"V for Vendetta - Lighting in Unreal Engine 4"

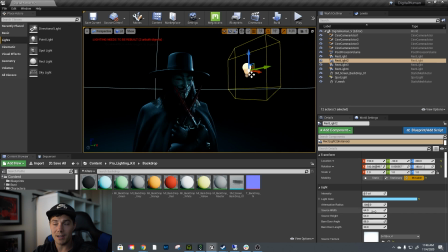[4:19]
Changing the light scale and size, you can adjust the width and height, and it'll actually update that whatever's reflected as well. So I kind of created like a more more horizontal shape to kind of match the highlight on his cheek and on his nose area.
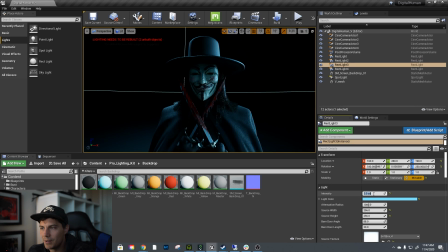[4:35]
Yeah, so a lot of it's just kind of just toying around in this kind of process, going back and forth with my camera. Something I wish I would have done earlier that you can do is actually create another viewport,
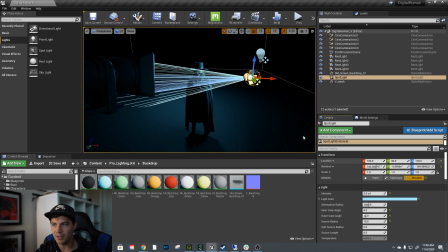[4:46]
and you can move stuff around in your perspective camera and see what it looks like on your,
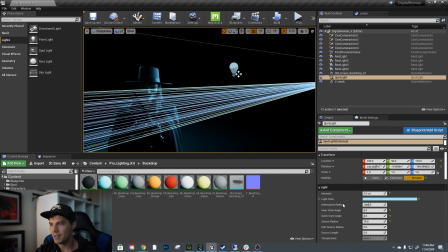[4:52]
the camera actually rendering from. So that actually would have sped up this video a lot.
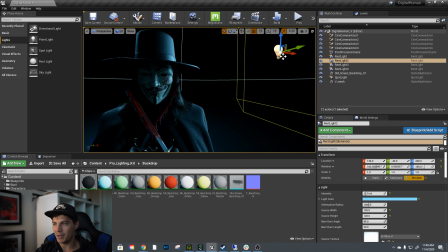[4:56]
There's a lot of kind of wasted time because I was going back and forth. But yeah.
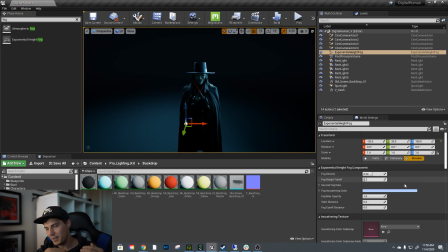[5:05]
Here I'm just kind of adding an additional rim light on that side. So I had like the main key that's kind of raking across his face, but I wanted hotter highlights behind him,
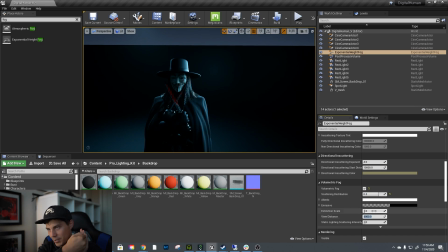[5:14]
so I added a rim light back there to pick that and like help that transition wrap around his face and his back a little bit.
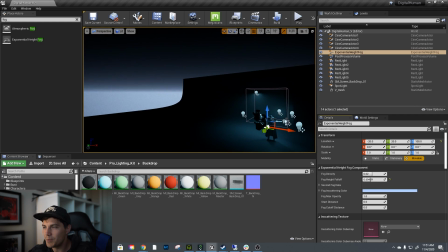[5:23]
For this fill, I kind of just, oh, this is actually the fog. I added some volumetric fog in here as well, kind of make it look a little bit more atmospheric like the reference image.
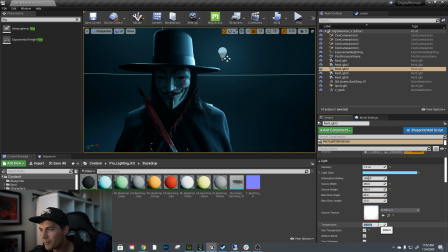[5:32]
And this is me warming up that fill light to make it so it's not all the same hue.
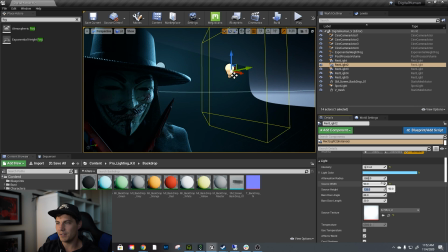[5:38]
I want like a little bit of hue shift from light to light, just to, again, like add some more complexity and make it feel more believable.
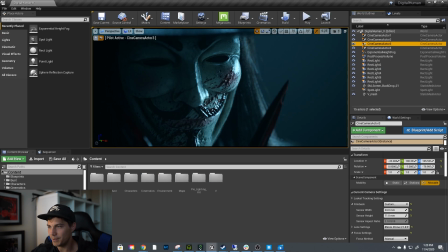[5:47]
A lot of this stuff is like super subtle tweaks that most people wouldn't notice, but here I just kind of matched that framing a little bit better.
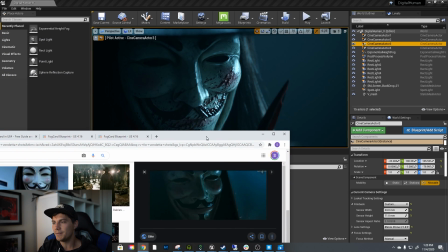[5:54]
I rotated V a little bit and got roughly the same framing.
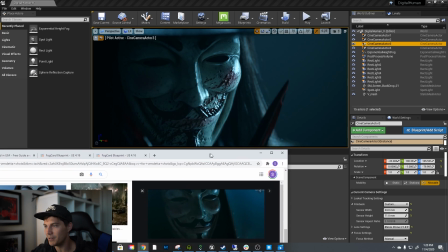[5:59]
I have like an 85mm lens on a cinematic camera,
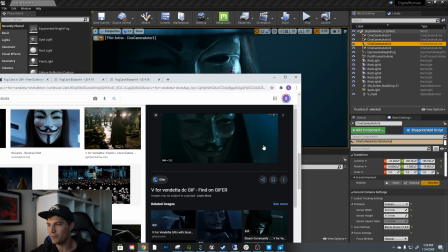[6:03]
and I think I set my aperture to like 1.8 or 1.4 to get like that nice bokeh in the depth of field.
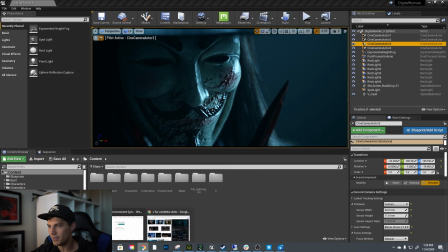[6:10]
So yeah, it's just like a really tight pushed in shot.
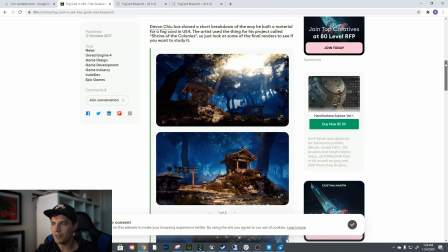[6:14]
I added some card fog as well. I got this blueprint from 80 level from Devon Chiu.
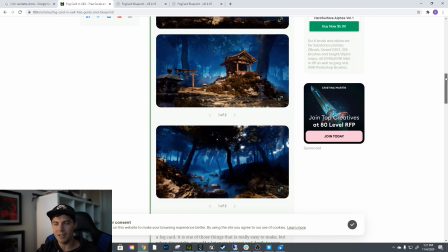[6:20]
He made this really convenient fog blueprint card where you can kind of just dump it into your scene and start manipulating.
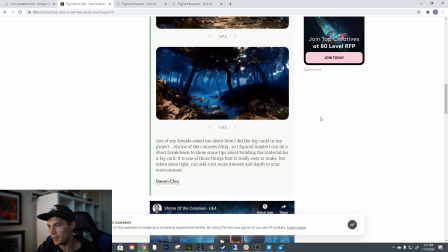[6:26]
Just like, yeah, here it is right here. You can see the fog.
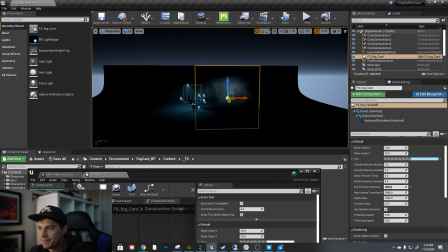[6:30]
There's density, there's you know, the color and all that kind of stuff that you can
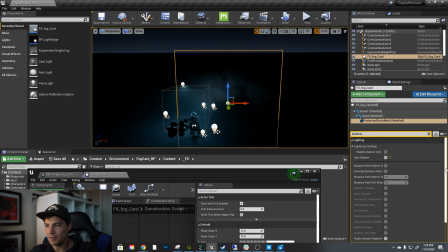[6:36]
tweak. So I just started adding that stuff in as well to get some turbulence and noise in the atmosphere.
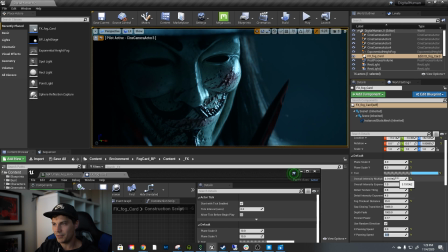[6:42]
So it's not just the blobby unreal volumetric fog. There's some noise and stuff in there as well.
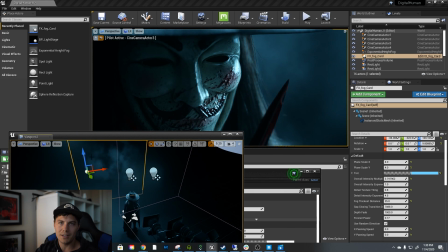[6:47]
So I'm kind of just like tuning that stuff and getting it looking how I want it to, getting a little bit more breakout. And I wanted that fog back there as well to help silhouette the foreground knife blade.
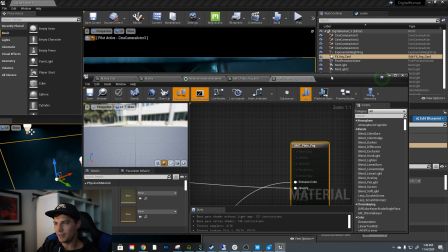[7:01]
So you just kind of get those steppings of highlight, shadow, brightness, so you kind of can separate those things more as well.
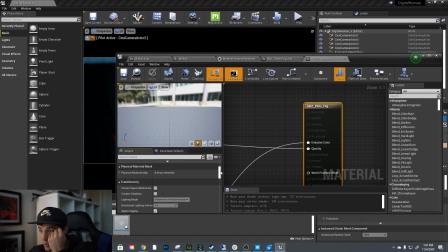[7:09]
I noticed that the hair follicles were rendering kind of strangely.
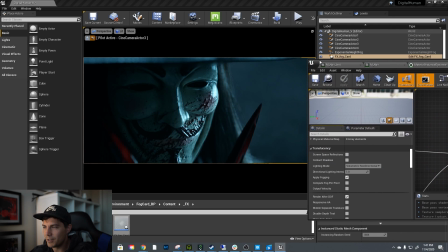[7:13]
So I went into the material of the fog and noticed that it had render after depth of field checked,
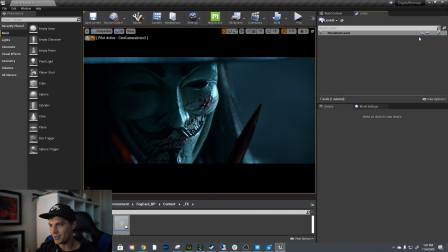[7:19]
which was causing sorting issues, and I just unchecked that. And there you have it.
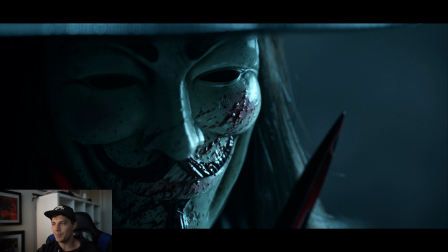[7:23]
That's how I set up the lighting for this bad boy. I think it came out pretty good.
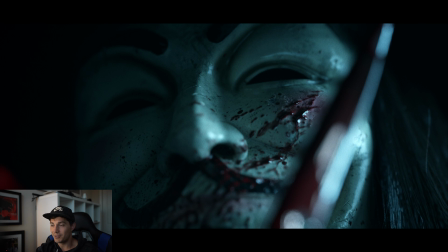[7:30]
It's just fun to work with like super quality models. So thanks to Jay. It was sick, dude. Appreciate it, guys. Cheers. Peace.